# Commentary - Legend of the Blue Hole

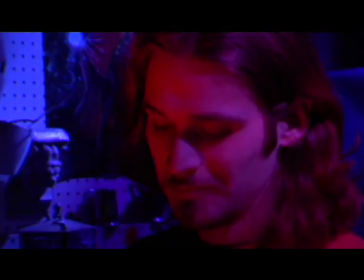I mean, originally I wanted an 80-year-old man, but, it wasn't easy to come by. And it would have been easier to cast the young Jason first.
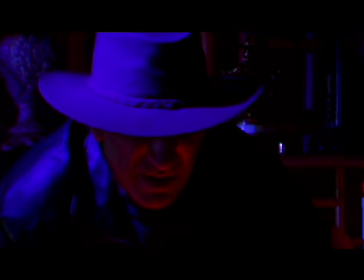More people in the 20 age range are looking to act, but not so many, older people are easy to find.
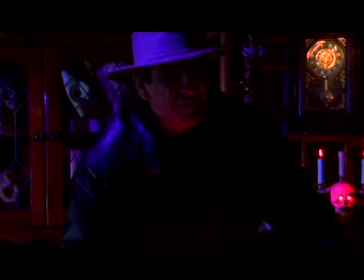But I needed to find two people who somewhat resembled each other. And, the first instinct was to find somebody who also had the long wavy hair,
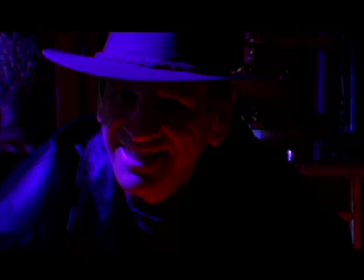but I figured clean shaven worked better probably, because people usually look different when they shave anyway.
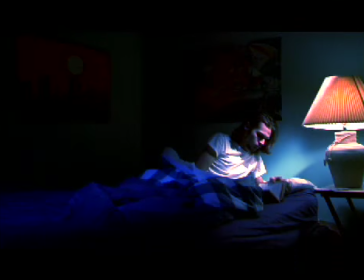And that dissolve right there is one of my favorite dissolves I've ever done.
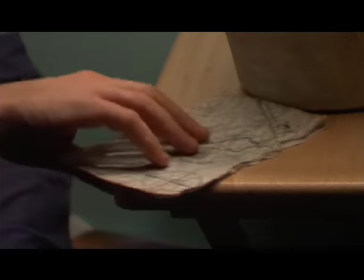I remember how intrigued I was when I first came up with the idea for this film. My friend Gina from Boston was visiting the South Jersey area near where I live,
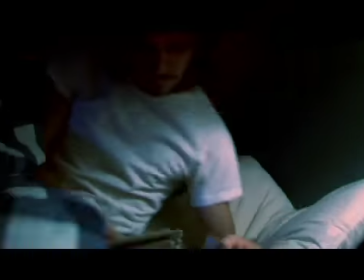and she gave me a spontaneous call one day and said she was looking for this place called the Blue Hole.
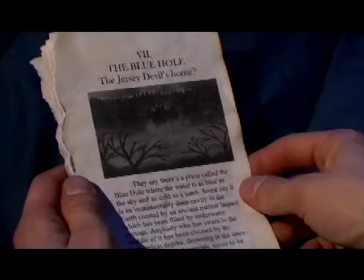I never heard of it, so she told me what it was. And I was at work at the time, so I couldn't join her, but I gave her a call that night, and she didn't answer her cell phone.
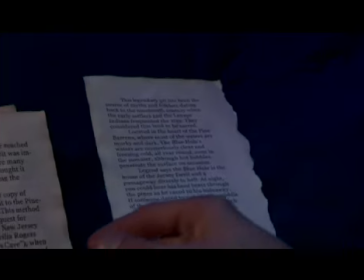In fact, I never heard from her again for another 2 weeks, and I was actually pretty scared for a moment that, she could have died back there.
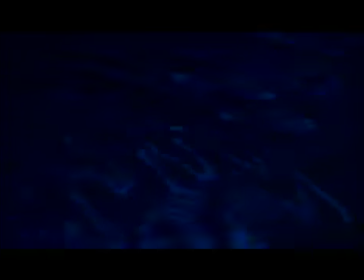So I did a bunch of research on the place, and I went searching for it to see if it was real. And I actually had nightmares too, so of course there's a nightmare scene in the movie.
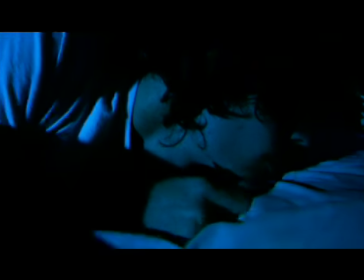A lot of my movies have nightmare scenes, so it sort of became a tradition. So my earliest memories were having nightmares when I was a little kid.
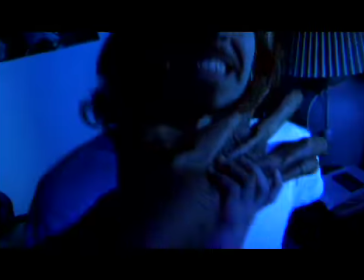Originally, the person operating this hand that comes out of the water was supposed to be swimming underwater with the hand, but this was in my swimming pool.
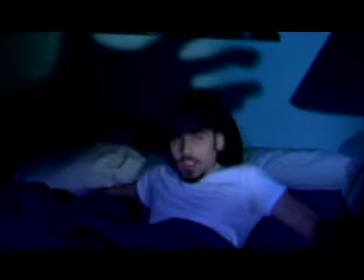It was freezing cold, so the hand was rigged at the end of an L-shaped pipe.
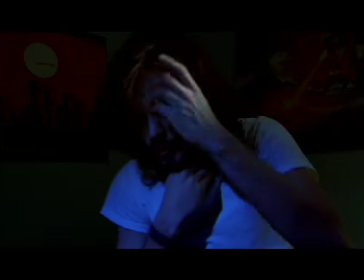So we really couldn't get wet because it was freezing. Those posters behind him I bought just for the movie.
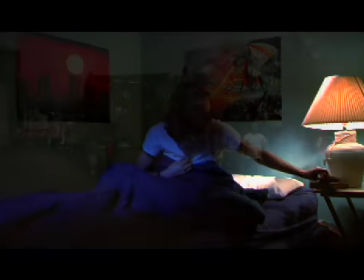That is my room, and they're still up there. So you have 2 semesters to do your senior film.
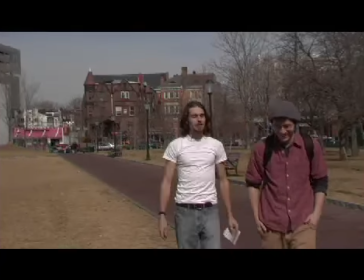So the ideal situation is that, you should be doing all your pre-production work during the fall semester, shoot over winter break, and then edit during the spring semester.
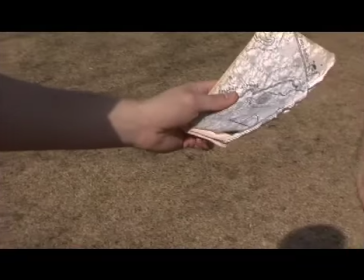But when it's freezing cold out, it doesn't really work out that way. So my goal was to shoot all the exteriors during the fall.
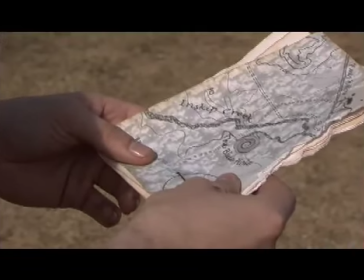But, first I had to wait for my student loan to come in so I can buy the camera. I spent the whole thing on the camera.
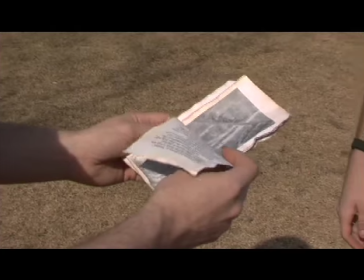And by then it was October, and I started shooting immediately, but it was already freezing cold.
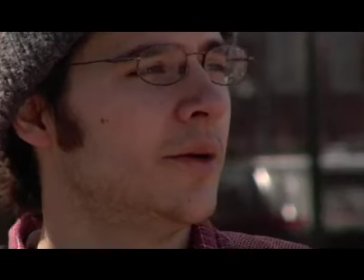And these college campus scenes were actually our last exterior, and we originally planned to shoot them in November,
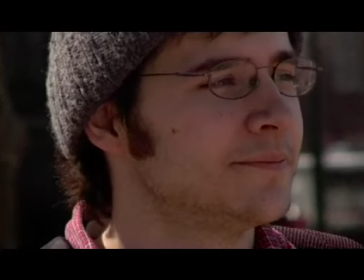but it was canceled 6 weekends in a row due to snow, illness, Thanksgiving, and final exams.
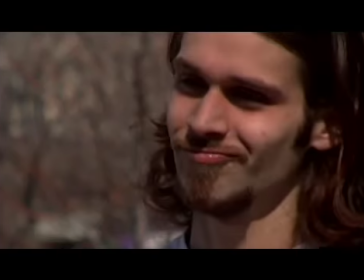So it wasn't until the spring that we had a chance to shoot the scene again, and luckily the first warm day, I seized it and I conquered.
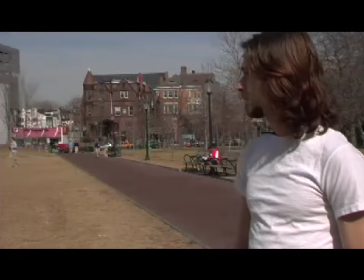Though it started snowing again the next week.
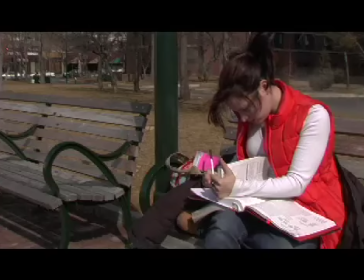And this scene here, I wanted to be filled with the same awkward tension as before.
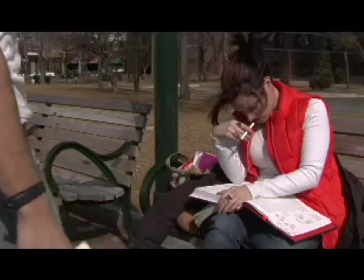I wasn't as happy with this one because we were shooting real quick and I didn't think that everything I wrote made it to the screen the same way I imagined.
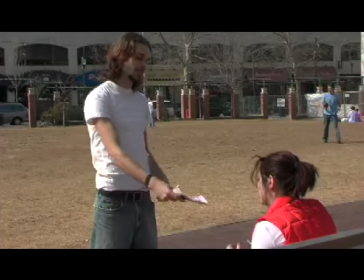But, that's just something that happens.
Check it out. I found these torn out pages. I'm actually gonna go to this stupid place.
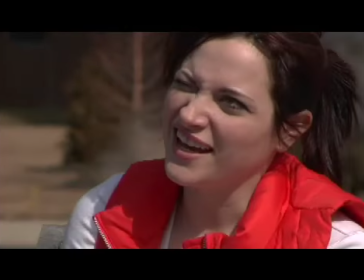Really?
However, I have to say though, this part coming up where he walks off had the greatest audience reaction of the whole movie.
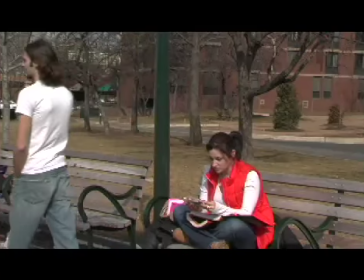Right when he walks off, people just started laughing and applauding. It was great.
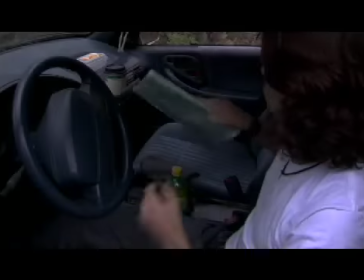So yeah, he's without the map because it was useless, too small.
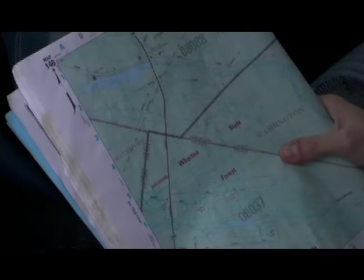So now he's looking on a real map to locate the area where the little map homed in on.
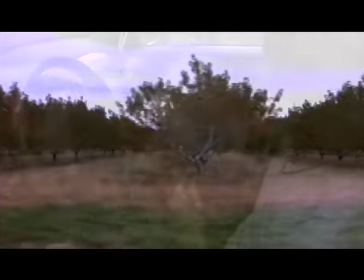I really like this montage. I just find it enjoyable to watch.
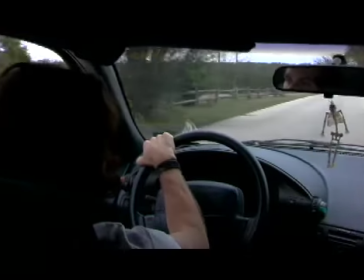Tripod on the back seat.
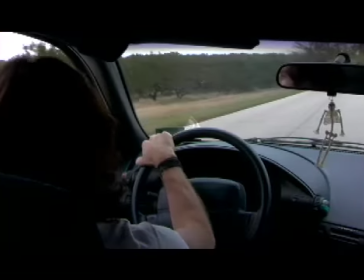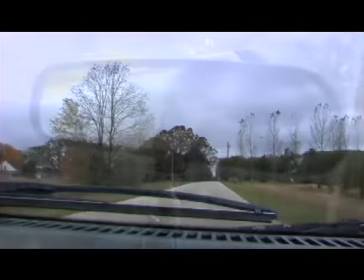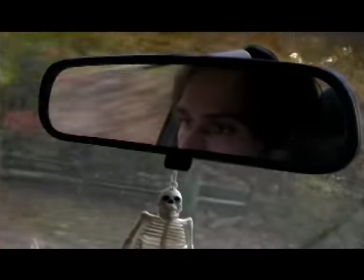Going to his doom.